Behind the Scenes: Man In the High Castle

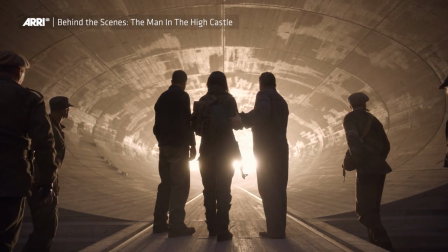[4:23] It's happening.
As soon as the machine turns on, Julian arrives, there's this change.
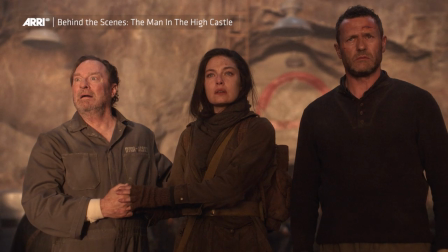[4:30]
So we wanted to go from the regular mechanical to the... So we're introducing that warm color, and just really kind of flooded with light.
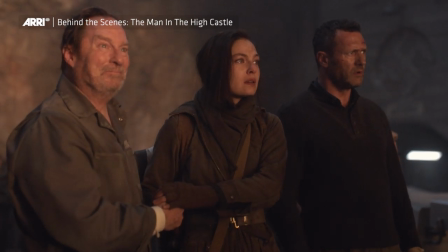[4:38]
Just the idea of people coming out of the light, and so we have had a lot of smoke, just a lot of elements there to be able,
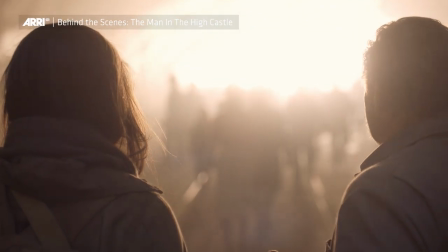[4:45]
we knew that this was gonna be kind of a montage with music was to try to make it as cinematic as possible,
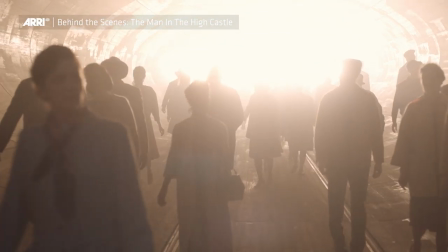[4:53]
you know? We tried to make the light tell the story in that moment.
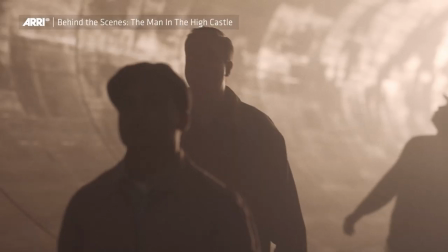Essentially what we ended up making is a 20 foot high convex mirror
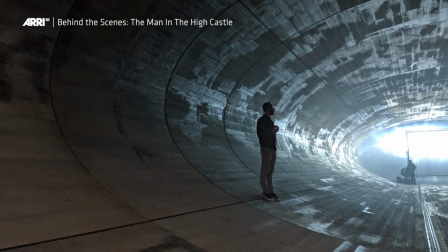[5:07]
that was eight feet wide and 20 foot high and then we on the
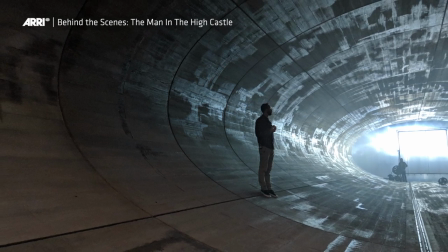[5:11]
top and bottom we had a crap load of moving lights that all shot
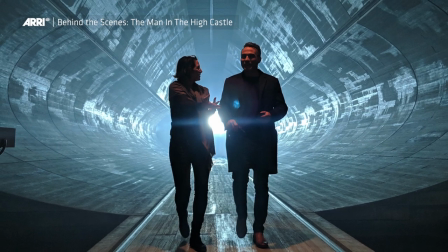[5:16]
into the same focal point so it created a ball of movement so you'd see the reflection of energy so with that tunnel scene and it going to warm we had never played it warm before i mean there was warm elements but very slight but Gonzalo
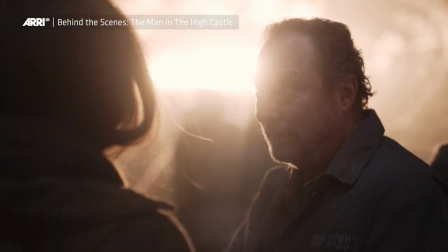[5:30]
really wanted to make it look like a sunrise or something that was more more metaphorical and something that just offered hope.
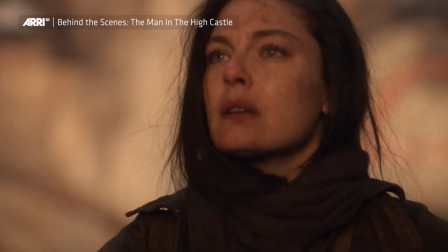[5:39]
From there when the tunnel starts we had a whole bunch of the warm kind of more of a traditional a lot of lights.
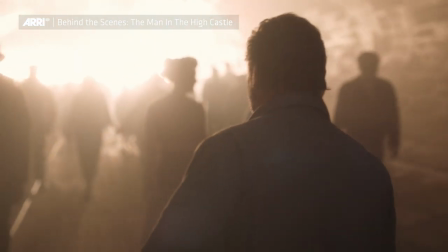[5:46]
I think we were almost up to a million watts there at the end there with all the math.
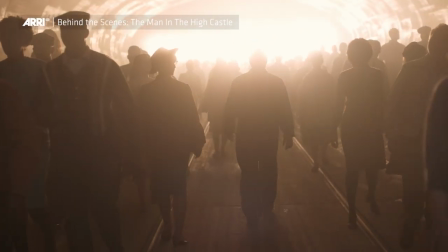[5:50]
What was really cool about that even just watching that scene that's all practical and I mean all the actors they they could react to something, you know?
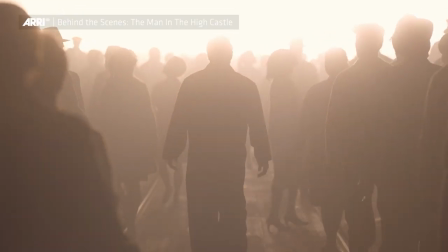[5:59]
And that was what was really important from a lighting design is to create all these practical sets and practical environments
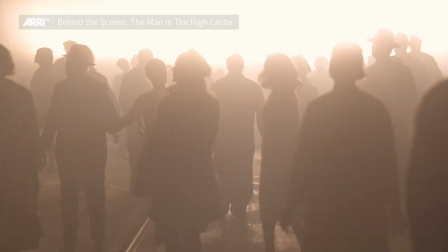[6:05]
that the actors could really just be a part of that.
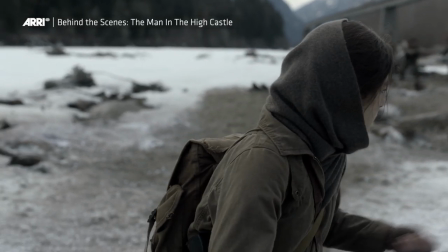[6:11]
It was really quite technical to get it to that perfect amount
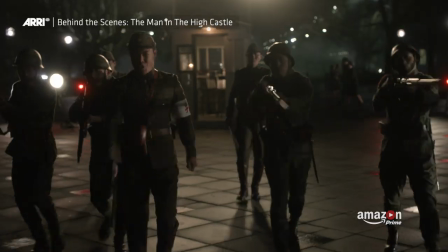[6:16]
where you could capture everything and give Amazon and the producers what they wanted,
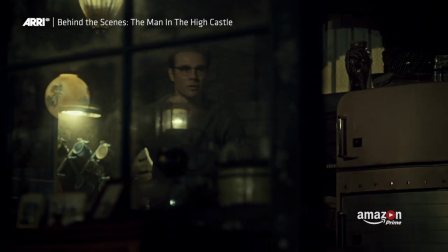[6:22]
but actually have more of an artistic film feel as well. It's weird doing our version of film, what film sees, with a digital camera. And then you, because sometimes we would be like, okay, I can see the corner of the room and then you would never see that on film or so we would be like, okay, let's make it a little darker or same thing outside of the window, you know, by, you know, it looks completely blown out because we're on digital life. That would never happen on film. So why don't we just empty the windows because people are still very used to seeing film.
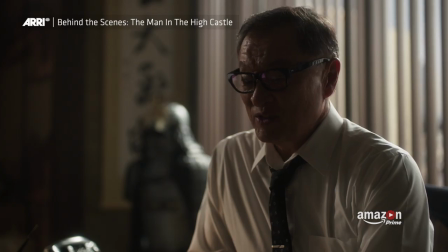[6:53]
It just makes it feel very classic, you know, and that's what we wanted.
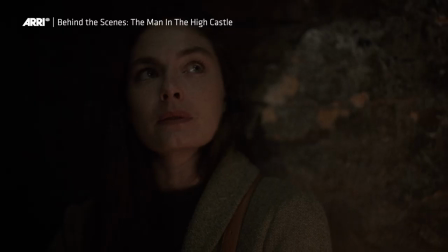[6:56]
We wanted to feel almost like a period piece when it comes to just being shot on film. And I think we achieved it in a way that just helps the story, which was kind of the main objective, you know.